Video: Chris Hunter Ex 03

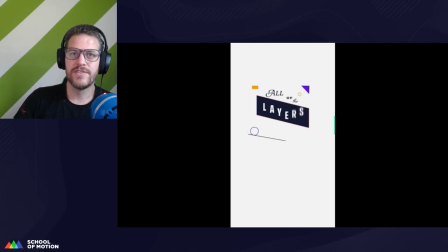(16:28)
This little triangle here, there's so much overshoot and momentum in all of the movements.
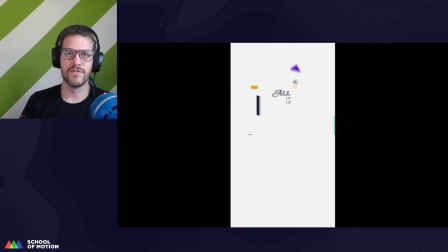(16:34)
And this triangle, watch what it does when it comes in. It drops, bounces, and then just freezes in place. So it's one of the only elements on the screen that does that, and that causes it to stand out. So when you're animating stuff like this, make sure we're consistent,
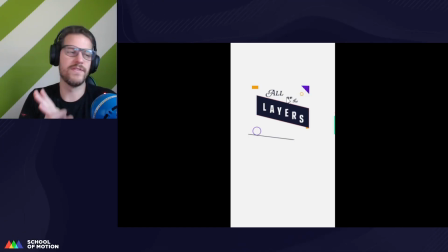(16:49)
and then if we're giving all of our elements overshoots and follow through, make sure that everything gets that treatment. Otherwise, it's going to stand out and it's going to feel out of place.
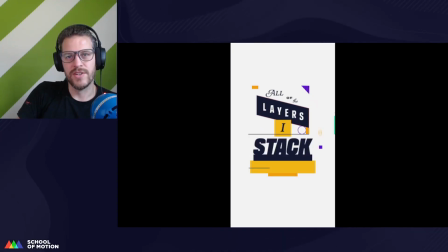(17:00)
And then the last thing I want to point out that I didn't mention until right now is that if we look at every
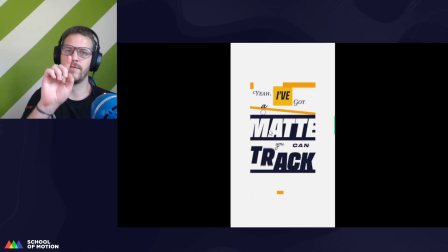(17:07)
shot, there's one element that carries over from that shot to the next shot,
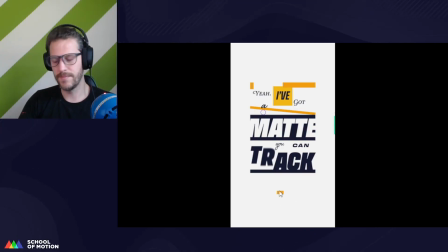(17:12)
and it's usually this little rectangle, or maybe it's always this rectangle. Let's take a look. So this is a great way of making transitions. You're taking one element from the screen and you're moving it to the next screen in a way that the viewers might not even notice.
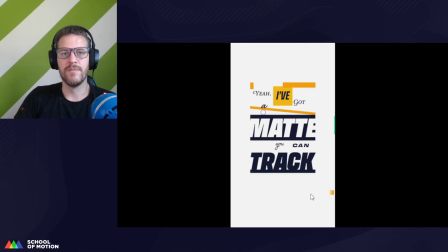(17:27)
It just feels natural. So we're going to follow this. It goes off the screen and then it comes in from the other side. Very cool. This one, it lifts off from the right side of the X, and then it comes like it got launched.
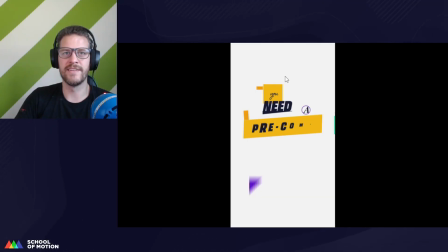(17:47)
If we're gonna do like an arc, it got launched and then it comes back down this way. See that? Pretty cool idea. And then it even interacts with the element. When it lands on this, it tilts it to the side, like it added weight to it and tilted it.
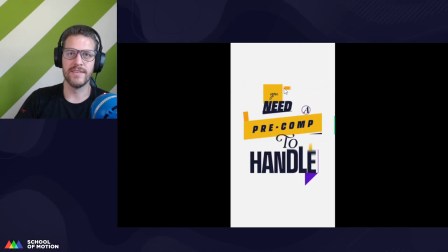(18:03)
So it's a very cool idea. And then lastly, we get this one. It's moving from left to right, and then we see it here.
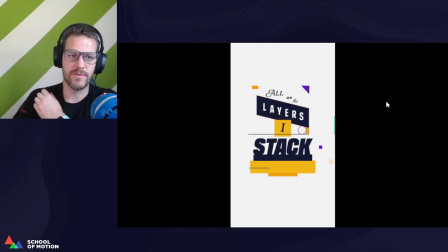(18:09)
So very cool idea. Great work, Quinn. Great work, everybody. And I hope you really enjoyed this assignment. I think it's a really fun one.